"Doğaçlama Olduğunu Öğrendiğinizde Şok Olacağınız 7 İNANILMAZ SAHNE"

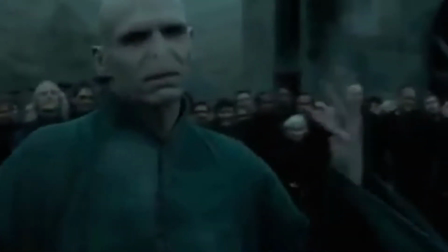Sinema severler olarak hepimizin bir filmin yapım süreci ile ilgili az çok fikri vardır.
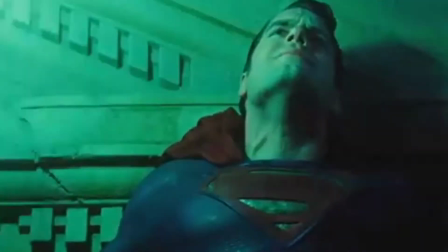Bu kadar bütçenin döndüğü, insanın çalıştığı, teknolojinin kullanıldığı projeler inanılmaz derecede planlanmış ve her türlü hazırlığı yapılmış olmalıdır.
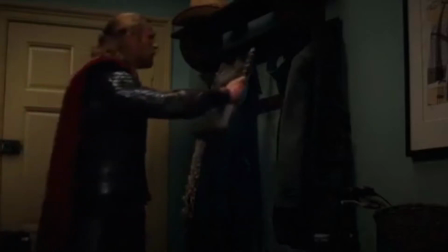Bazı yönetmenler ve oyuncular ise kuralsızlıktan güç alır. Sete kadar planlamayı minimumda tutarlar ve bunun yaratıcılığı arttırdığını düşünürler.
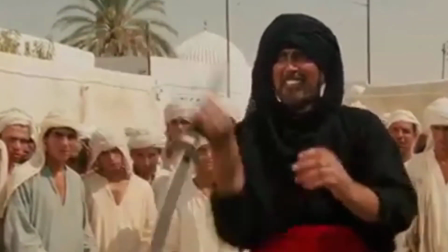Kimi zamanda siz ne kadar plan yaparsanız yapın sette istenmeyen durumdan ortaya çıkar ya da bir sahne tekrar tekrar çekilir.
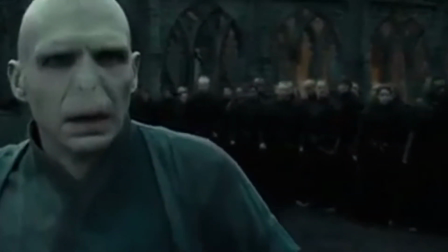Ama sahnede işlenmeyen bir şeyler vardır.
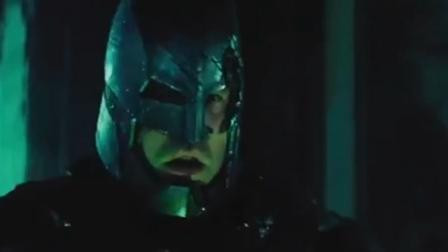Nedeni ne olursa olsun bu gibi durumlarda usta oyuncular bir adım öne çıkar ve verdikleri doğaçlama performanslarıyla sinema tarihine geçerler.
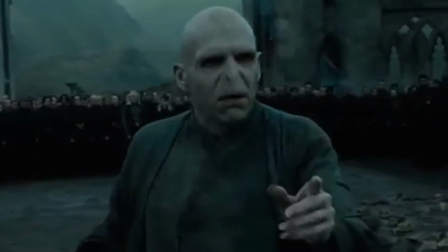Bu videomuzda da bu doğaçlama sahnelerinin nasıl ortaya çıktıklarını izleyeceksiniz.
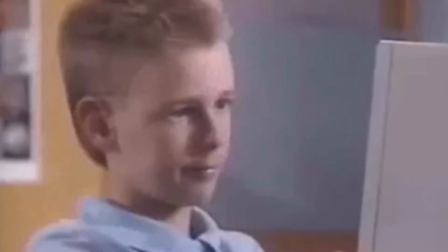Videoya başlamadan önce bu tarz videoların devamı için videomuzu beğenmeyi ve kanalımıza abone olmayı unutmayın.
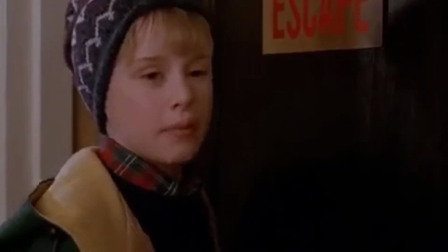İyi seyirler.
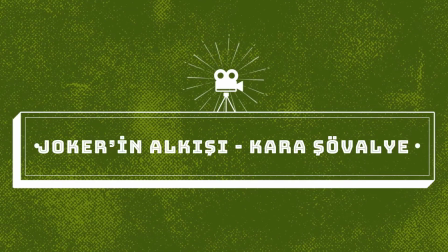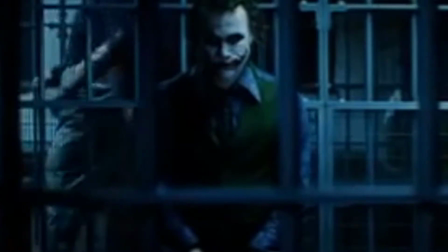Jim Gordon'un Joker'ı yakaladığından ötürü terfi aldığı bu sahne hepimizin ezberindedir.
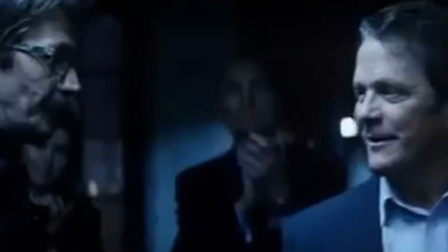Bu sahnenin hala aklımızda olmasının tek nedeni tabii ki de Heath Ledger'ın karakterini direkt yansıtan doğuşlama olarak yapılan alkışlama şeklidir.
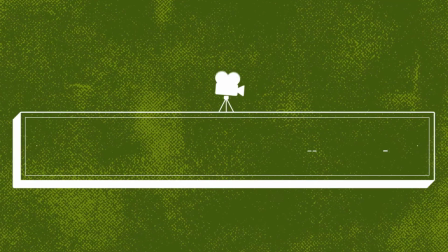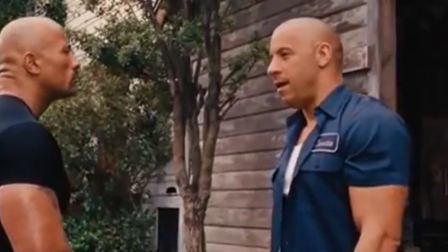Luda Chris bir röportajında Dwayne Johnson'ın doğuşlama sahnesiyle ilgili konuşmuştur.
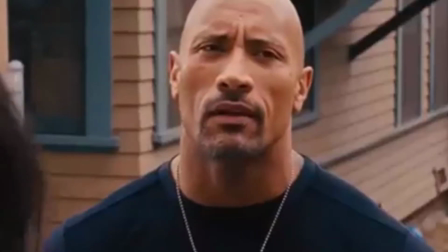Birçok kez o sahneyi çektik ve filme eklenebilecek birçok fikrimiz vardı.
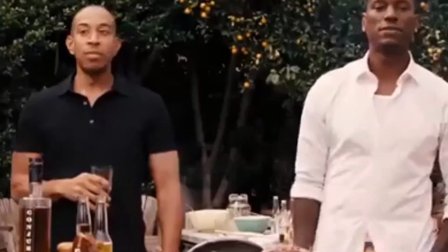Hızlı ve öfkeli altıda ağzımdaki de piskürtüp bu da Chris'e yapılan yoruma güldüm.
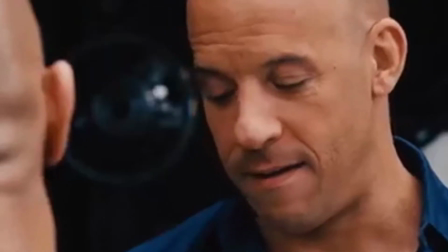Çünkü onunla ilgili bir şaka yapılmasını istemiştim. Senaryoda bu yoktu diye konuştu.
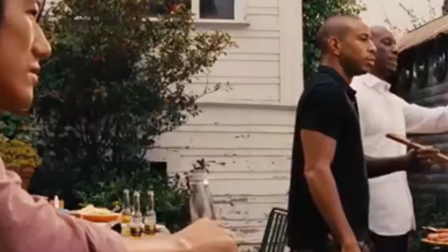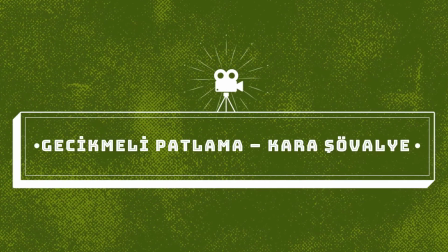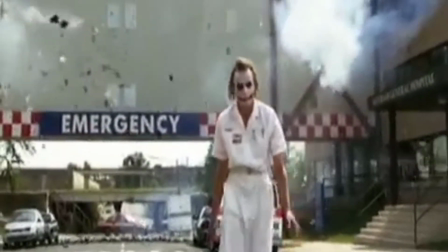Yine Joker yine efsanevi bir sahne. Senaryoya göre patlamalar başlar.
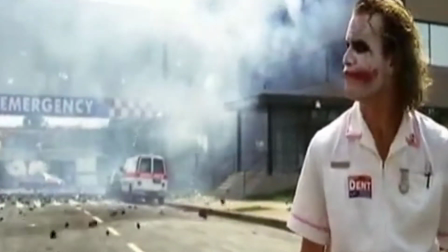Joker hastaneden çıkar ve o sırada hastaneye yıkılmaya başlar. Ama bu Joker için fazla kuldur.
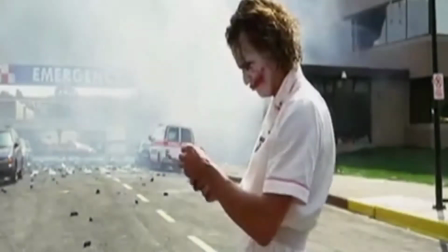Otobüse yaklaştığında ise arkasına döner ve unutulmaz o dolaşlama performansı verir.
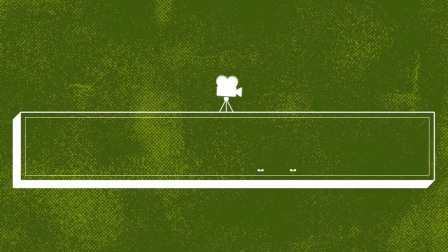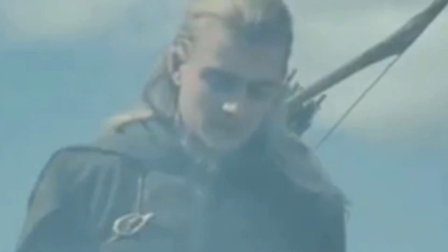Legolas ve Aragorn bu sahnede Hobbitlerin bedenlerinin yandığını ve öldüklerini düşünürler.
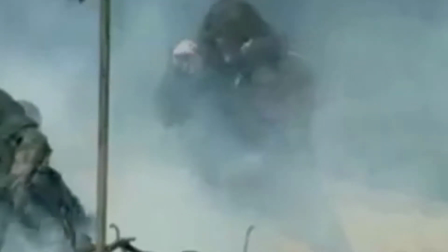Aragorn çelik bir miğfere tekme atıp acı içinde yere yığılır. Hepimiz izlerken bunu Hobbitleri kaybetmenin acısı sandık.
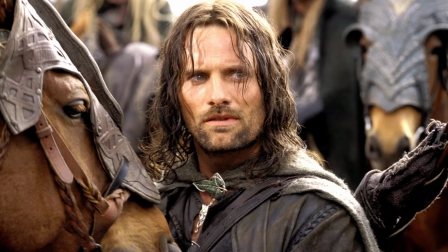Ama aslında Aragorn'u canlandıran Vigomortensen miğfere tekme attığında iki ayak parmağını kırmış ve o çuruluk ve
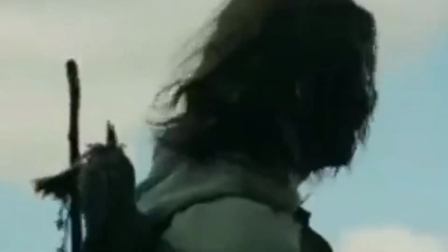haykırış gerçek fiziksel acısının dışa vurumuymuş ve istemsiz doğuşlamayla gelen mükemmel performans ortaya çıkmış.
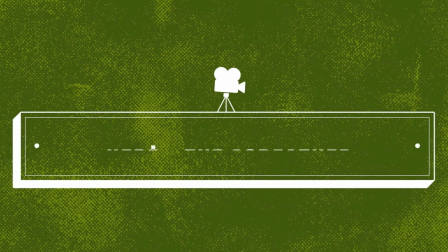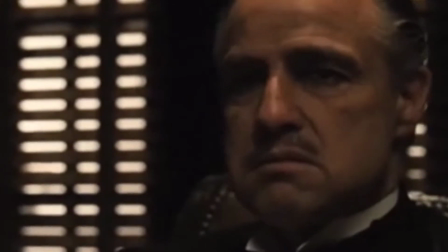The Godfather'daki bu sahneyi bu kadar unutulmaz kılan detaylardan biri de Vito Carleone'nin diyalog sırasında kediyi sevmeye devam etmesi.
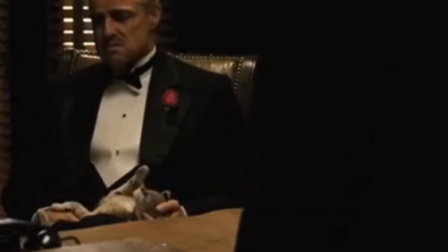Tansiyonun tavan yaptığı anlarda ise kediyi bırakıp ayağa kalkarak adeta onu bir atmosfer değiştirici gibi kullanmasıdır.
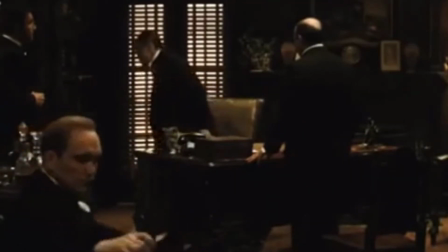Senaryoda ise aslen kedi yoktur.
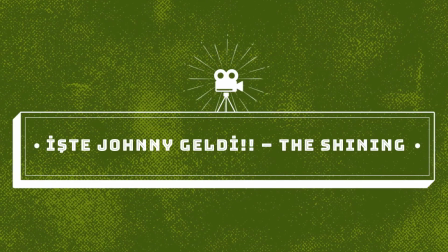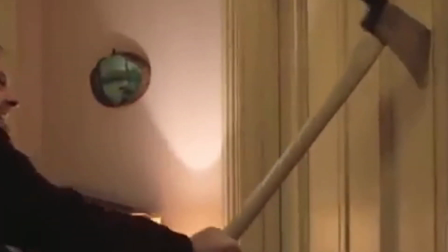The Shining deyince ilk akla gelen sahnelerden biri kapı kırma sahnesidir.
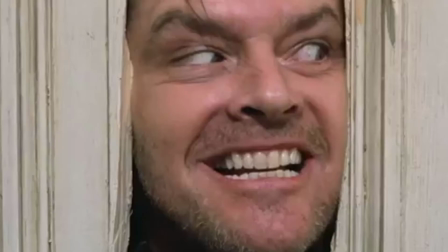Jack Nicholson'ın kapıyı kırıp kafasını uzattıktan sonra söylediği söz ise senaryoda geçmez.
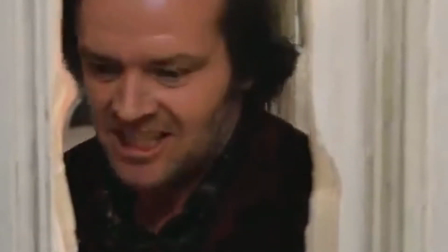Nicholson bu sözü tamamen doğaçlama bir şekilde yapmıştır.
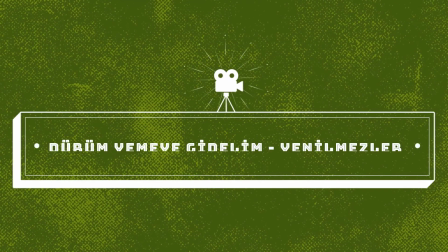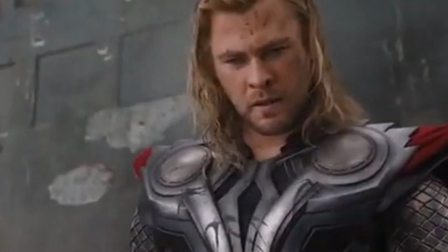Marvel filmlerinin başarısı bu sahnede saklı aslında.
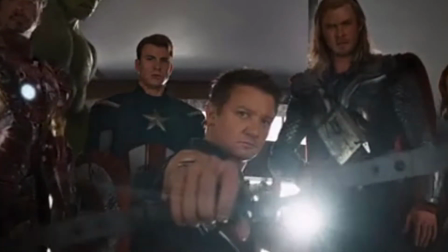Ne kadar uçuk bir hayal dünyası anlatsalar da küçük bir sahnede gerçek hayatla bağ kurup bir anda yüzümüzü güldürmeyi başarabiliyorlar.
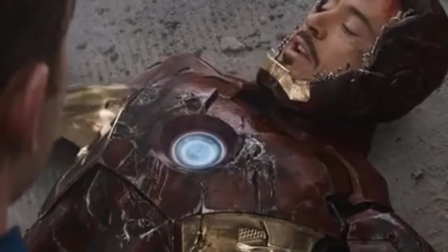Ölümden dönen oyuncu dürüm yemeye gidelim derken Aslan'da doğuşlama yapıyordu. Daha sonra bu espri beğenilmiş ve filme dahil olmuştur.
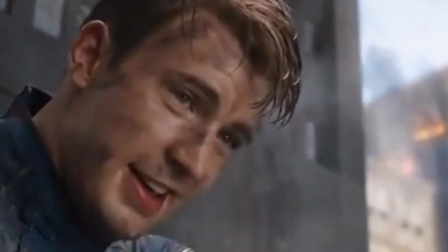Sen hiç döner yemiş miydin? Buraya iki blok ötede bir dönerci var. Ne olduğunu bilmiyorum ama deneyeceğim.
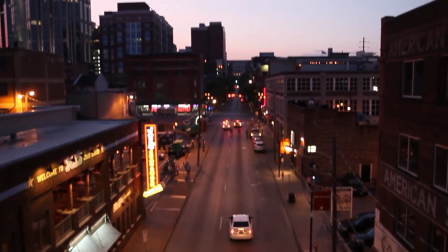Bir videomuzun daha sonuna geldik. Peki sizin en sevdiğiniz sahne hangisi oldu? Yorumlarda bize yazmayı unutmayın.
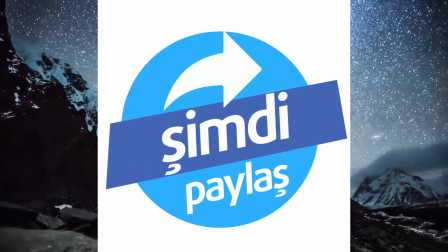Ayrıca bu videoyu arkadaşlarınızla paylaşarak onların da eğlenceli vakit geçirmelerini sağlayabilirsiniz.
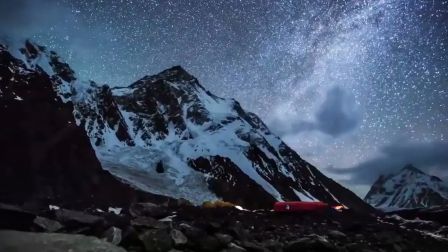Bir sonraki videomuzda görüşmek üzere. Kendinize iyi bakın.